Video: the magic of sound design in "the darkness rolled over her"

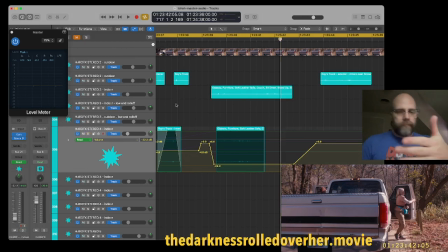(12:27)
So whether it's a sound I recorded myself, like Roy's truck, or a sound I found in a library,
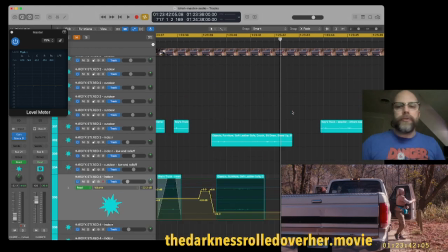(12:32)
like these leather sofa sounds, a hard effect is something that's pulled off a library and dropped in. There's some more things, truck doors slamming, that sort of thing.
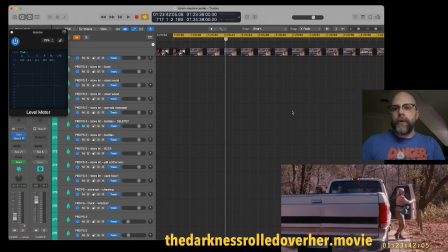(12:40)
Okay, what else is there? Let's zoom out here to the whole scene. There we go. Well, then there's, apart from hard effects, there is Foley. Foley is any sound that you record as you're watching the film go by so that it is in sync with the action that's going on screen.
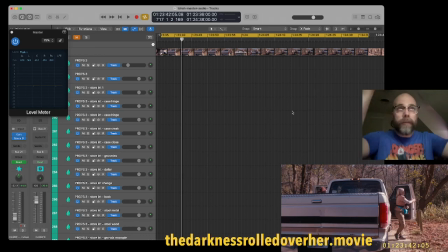(12:57)
The easiest example to give is footsteps. You're watching the person walk on screen, and you're walking along with them and recording that sound. That's when most people think of Foley, that's what they think of. And so I've got a whole bunch of Foley tracks here, and here are the footsteps that we did.
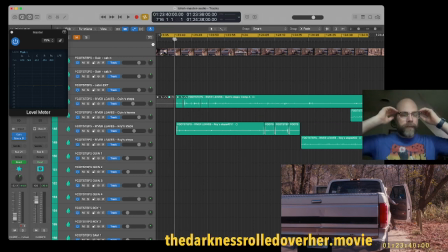(13:12)
So at Noah's house, he's got a shed in the backyard that is set up to record Foley. And for footsteps in particular, we have all kinds of services. For inside, we've got linoleum and carpet and hardwood.
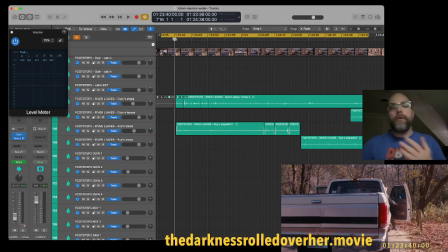(13:28)
For outside, we've got concrete and pavement and grass and leaves and gravel, different kinds of gravel, sharp gravel, round gravel, little gravel, big gravel. And we just lay it out for whatever the scene is and record the footsteps.
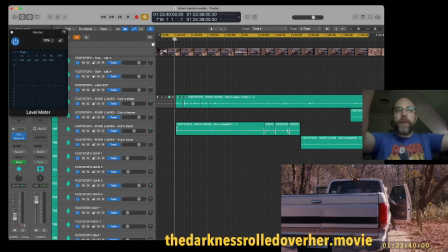(13:44)
I do the recording. He does the performing. We both have a TV that we're looking at so we can get everything in sync. And it's worked out really well. So here is Noah's footsteps of Gwen in this scene. So I'm going to solo this track. And here's Noah in his sneakers walking on the pavement and leaf combination that we did for the scene.
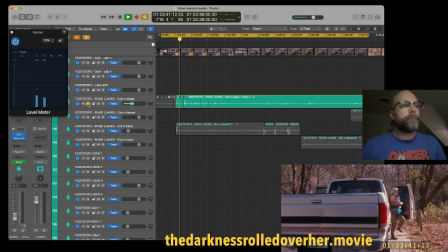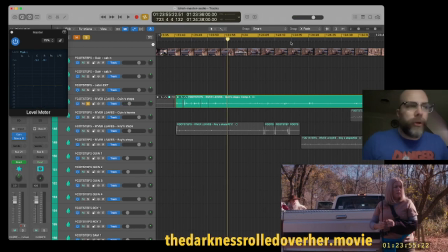(14:19)
All right, so it's pretty nice. And because he's wearing pants as we do this, we get a little bit of cloth noise also, because you don't really think about it, but like just listen. Whenever my arms move against myself, like you can really hear it. But even little small subtle movements, there's a little bit of cloth noise just from the cloth and, in your arms.
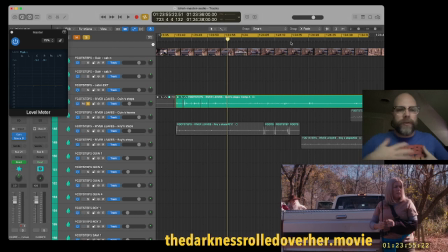(14:38)
And if you're wearing like 2 layers of clothing, the 2 layers rubbing against each other. And it's one of those sounds that you don't think about, you don't notice, but if it's missing, something doesn't sound right, And so just because he's wearing long pants when we do a lot of these, we get some of that cloth noise in there along with the footsteps.
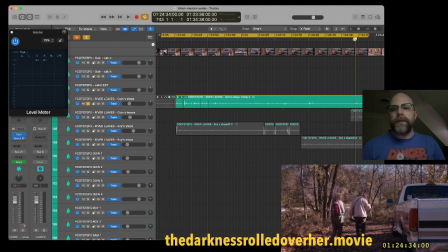(14:55)
So that's really great. So here at the end, she walks through this big pile of leaves, and we were just on regular, concrete or whatever at the time. So this is what it sounds like versus what it looks like.
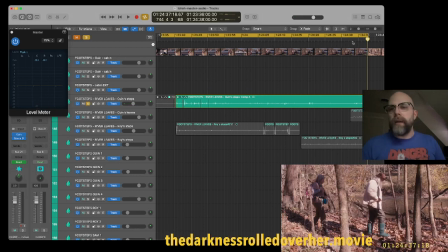(15:11)
So, it sounds pretty good, but like she's walking through these big pile of leaves.
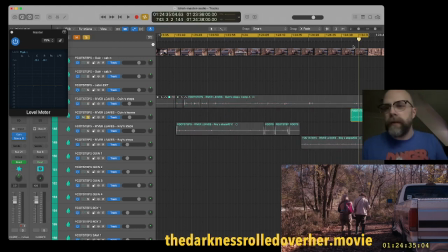(15:16)
Like we feel like we should hear leaves. So we went back and did just a second pass just right here on the end. And we did it for just the leaves. And we didn't do the steps. We just did the swishing of the leaves. I think he may have even done this with his hands.
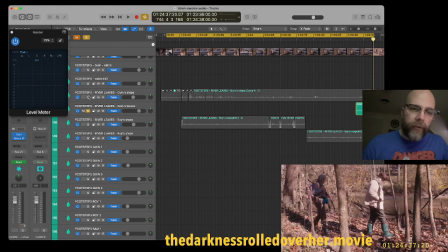(15:36)
Okay, so then when you put those together, the footsteps and the leaves, it sounds like this.
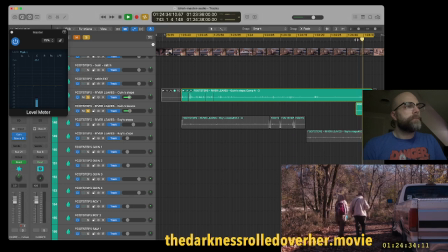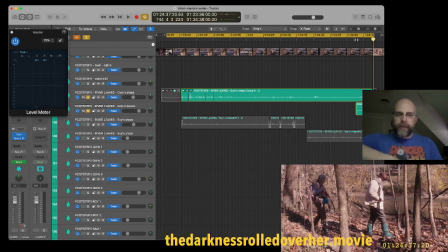(15:47)
So you still get the impact of the foot, but you also get the swoosh of the leaves, and those things are sort of stacked on top of each other. A lot of the sounds that you might hear in a film are 2 or 3 or 4 sounds sort of stacked together to make the sound that the sound designer wants. So that's how we did Gwen's footsteps. Then we did Roy's footsteps, just the same way.
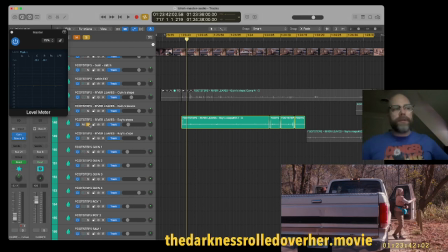(16:04)
When Noah does Roy's footsteps, he puts on the waders that we used in the film so that we get that authentic sort of vinyl sound.
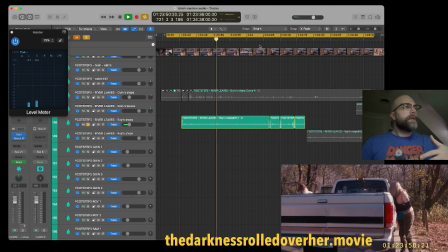(16:19)
So you're very often not only hearing the steps and the material that he's stepping on, but you're hearing the sound of the waders themselves.
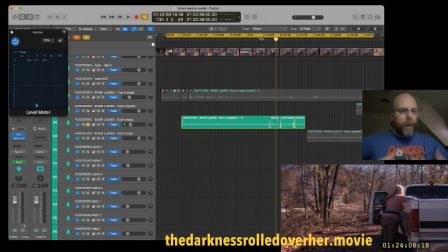(16:30)
And you can hear them kind of rumpling and crunching as he walks around, right?
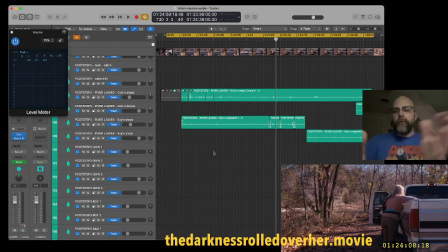(16:36)
So that's Roy's footsteps. So you can see both of those run the length of the scene there, a couple different takes. You can see I had to chop them up a little bit to kind of get everything into sync, but it works pretty good. But footsteps aren't the only sounds that you have to replace in a scene like this.
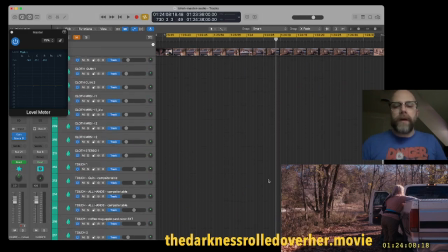(16:49)
Let's go on down here and find what else, because they're handling a lot of props. Like even right here, Roy's getting bags out of the truck and Gwen's fetching things out of the back of the truck.
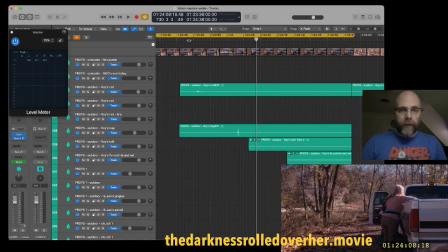(17:00)
So one of the first things that she gets is Roy's fishing rod, his fly rod. Gets it out of the truck. And as you can see here at the top of the screen there, you see how it's actually in 2 pieces.
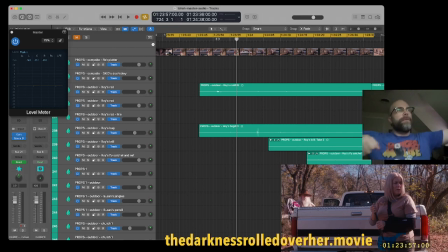(17:14)
So put together, it's a 6-7 foot rod. But if you pull it apart, then it's smaller, and then you can put it in a car for transport. It's a little easier to carry around, that sort of thing. So she's holding it. And anybody who's been fishing and had your rod apart like this, it makes a very recognizable sound.
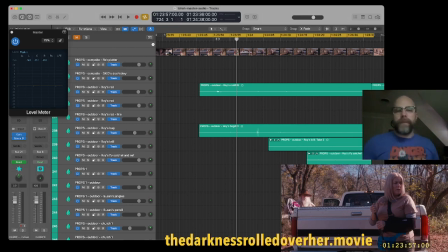(17:32)
And so we wanted to make sure that we captured that sound. And so that's what this track is right here.
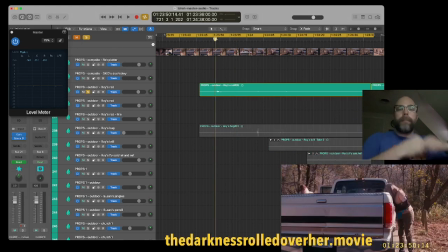(17:36)
It's just the sound of Roy's rod, including being picked up off of a metal surface because she's picking it up out of the truck bed. So listen to this.
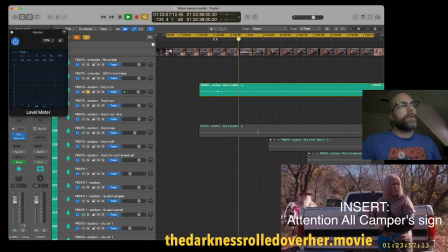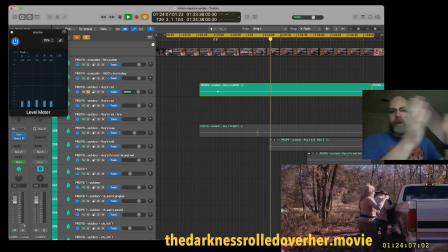(17:59)
So you're hearing her hands against it. You're hearing them batting against each other. And I think it's really nice, works really well. You might even hear a little bit of an echo or reverb on the sound.
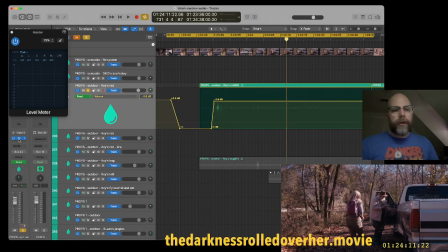(18:12)
I've got this track highlighted, and so over here on the left, you'll see there's this little blue thing here, and that's a plugin.
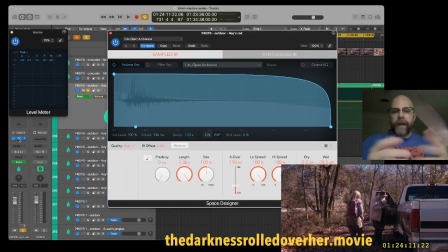(18:18)
It's called Space Designer. I'll just open it up for you. And so this is the Space Designer controls, and it's got the length. It's a reverb echo type of plugin. And so you've got the length of the reverb, and you've got a lot of other controls here, like how much reverb there is, if it's just a little bit, if it's a lot.
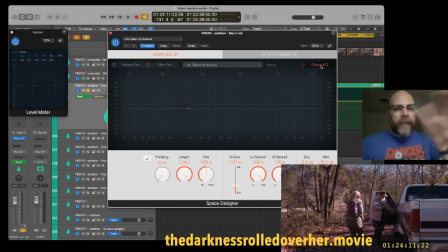(18:38)
You can change the EQ of the sound, and lots of other things here.
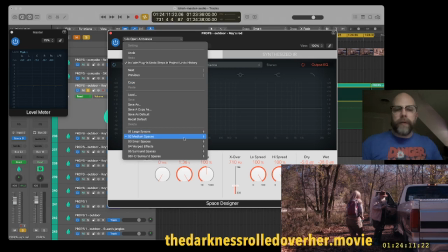(18:43)
There's lots of presets built in. I'm using one here that I use a lot, which is medium outdoor spaces, one called Open Ambiance, and it just kind of sounds like you're just outside.
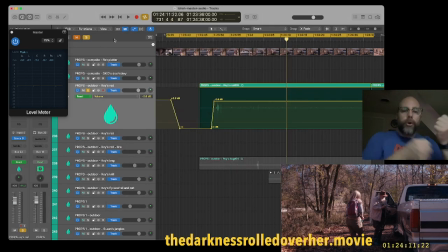(18:55)
And that's great because we're recording these sounds really close to the mic, and so we have these really clean, crisp recordings, and they're so clean and crisp, they don't sound real. It doesn't sound like a sound that was really happening the day that we were filming this.
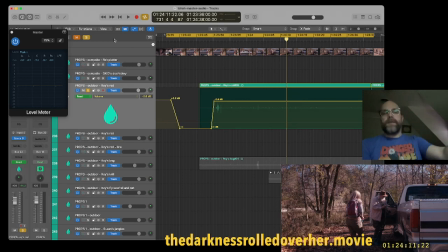(19:08)
But if you put a Space Designer on it, it puts a little bit of space between the viewer and the sound and makes it feel a little more real, sort of stitches it into the scene a little better. Also, another thing that we do is we come into the surround sound,
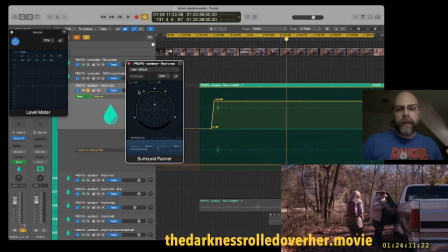(19:24)
and we make sure that this is coming primarily from up front towards the center speaker. And what that does is because all of our production audio that we record is mono, is a single channel, and so it's all pretty much coming out of the center. And so by pushing the sounds toward the center,
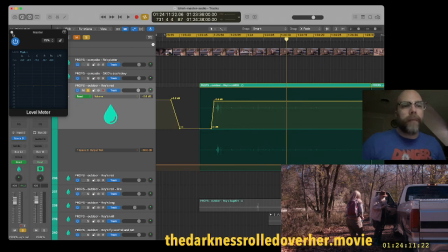(19:42)
that stitches it in a little better, makes it sound a little more like production audio, keeps it from sounding fake.
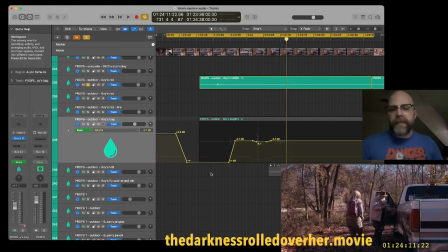(19:49)
So that's Roy's rod. We also have three things down here that are all the bags that Roy is getting out.
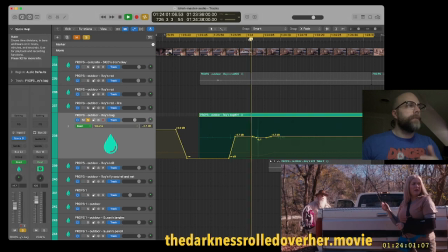(19:55)
So I'll just play through a couple of these. So this is him getting the bag out of the truck here, setting it on a metal surface. Then Gwen reaches in, she picks it up.
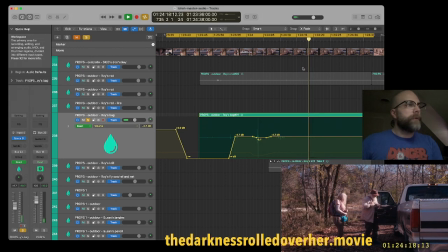(20:13)
And so even her wearing it, Noah's got it over his shoulder. He's moving around as she moves around. That little heft in the shoulder. All of this is recorded in post. All this is recorded as we're watching the movie on a TV screen, watching it go by.
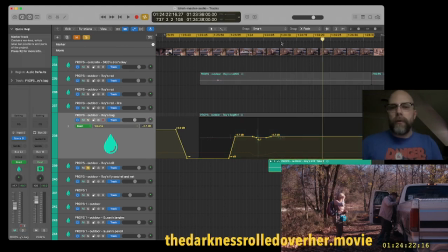(20:27)
We've got one for Roy's krill. His krill is what he's putting over his shoulder right here. That whatever fish he catches will go into the krill.